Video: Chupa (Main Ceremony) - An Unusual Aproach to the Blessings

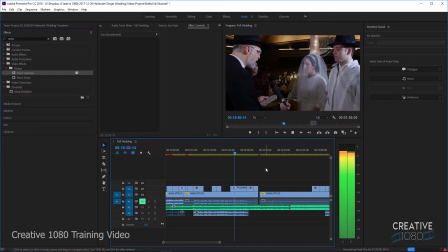1249s Baruch atah Adonai, v'kadesh amo Yisrael, al yidei chupa v'kiddushin.
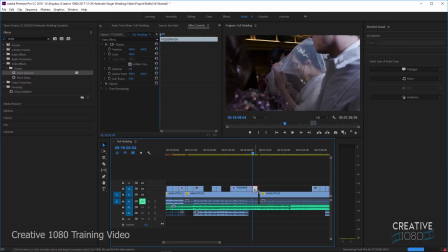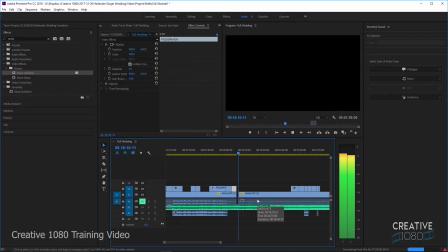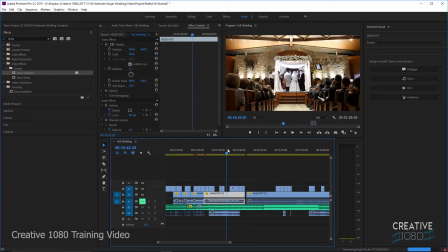1274s
Okay, now we have to be careful here. We don't want this music to overpower the wedding itself. This is something we are adding in after the fact. And it's not something that works in every wedding. So we have to be very careful about this.
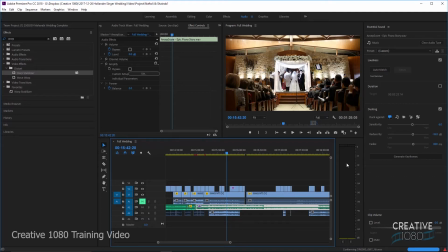1295s
During the actual ceremony, there is no audio at this point other than what's coming from the ceremony. So we need to keep it subtle. I'm gonna show you now what actually happens with this audio ducking.
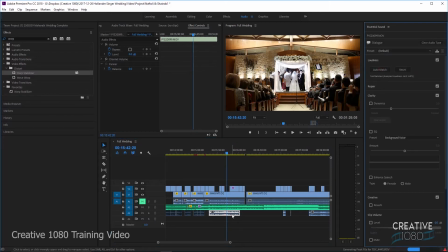1312s
So dialogue, auto match. This clip here is now recognized as a dialogue clip. This clip is going to be recognized as an audio clip,
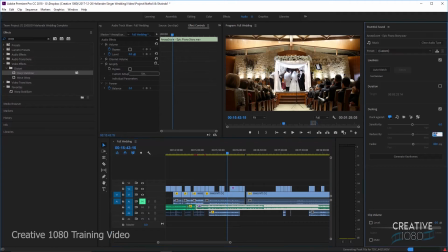1330s
and we're going to make it duck to -10, I think will work. But let's see. Let's generate keyframes.
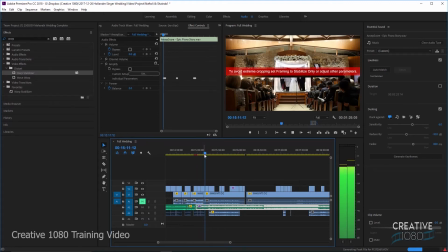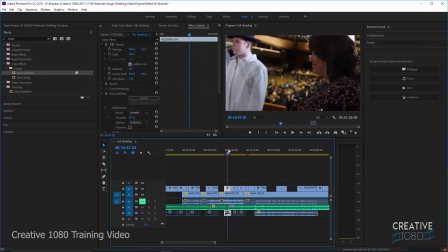1352s
See why we have additional keyframes here.
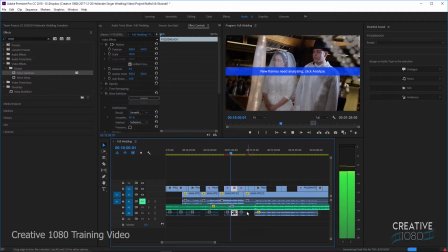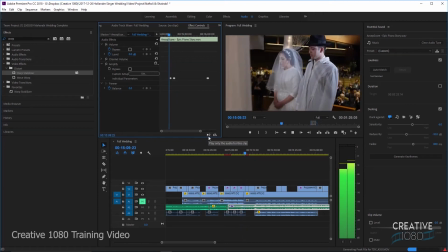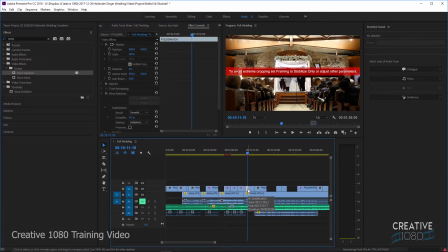What's going on here?
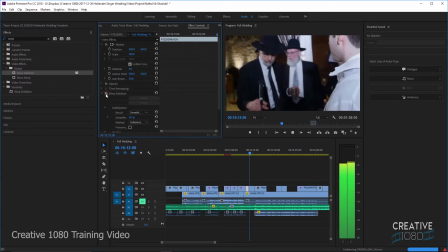1379s
Okay. We'll just do without the stabilizer for that.
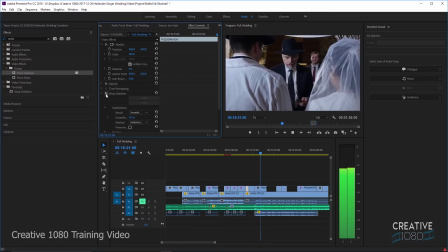1385s Baruch atah Adonai, Eloheinu melech haolam, borei pri hagafim.
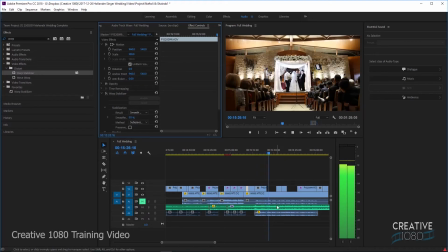1393s Baruch atah Adonai.
We want this to be even lower, so we're gonna do a -15, and let's generate the keyframes again. And we just want to make sure that the vocals really stands out.
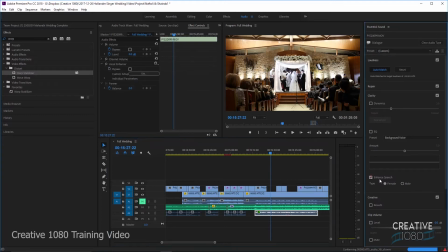1410s
Let's enhance this for the male voice.
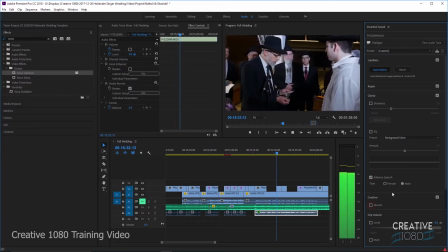1414s Eloheinu melech haolam, asher kiddushanu b'mitzvotav, v'tzivanu al
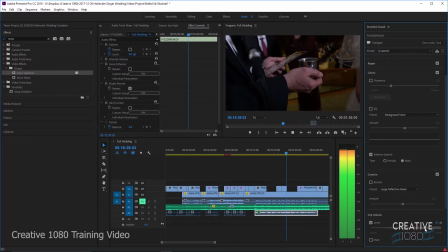1424s ha'arayos, v'yosar lanu es
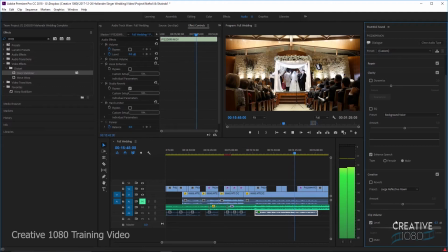1427s ha'arusais, v'yitir lanu es hanasuais lanu, al yidei chupa v'kiddushin.
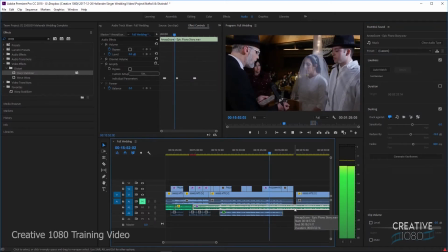1435s Baruch atah Adonai, v'kadesh amo Yisrael.
And notice how his mouth is perfectly lined up with what he's saying. That's the only thing that there's no exceptions to.
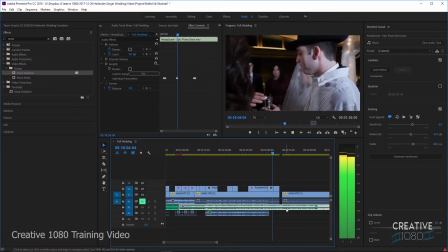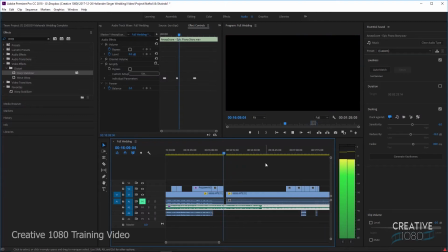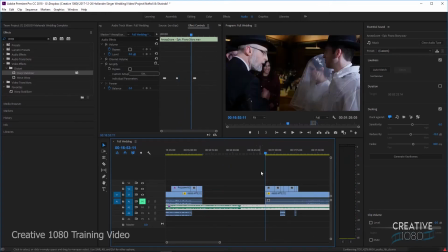1457s
Alright, so now we're gonna move on to this. So the last clip here is a close-up of her drinking. We want to have some sort of break, just to break that up, because she's drinking here.
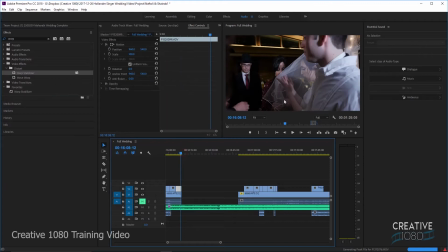1476s
You know, there's someone leaning in, giving her the cup. Let me just see. Yeah, you see her mom is leaning in, giving her the cup.
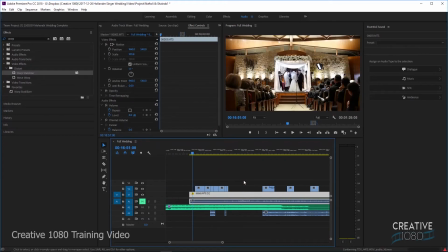1489s
So we want to have some sort of break. Let's take this next section here.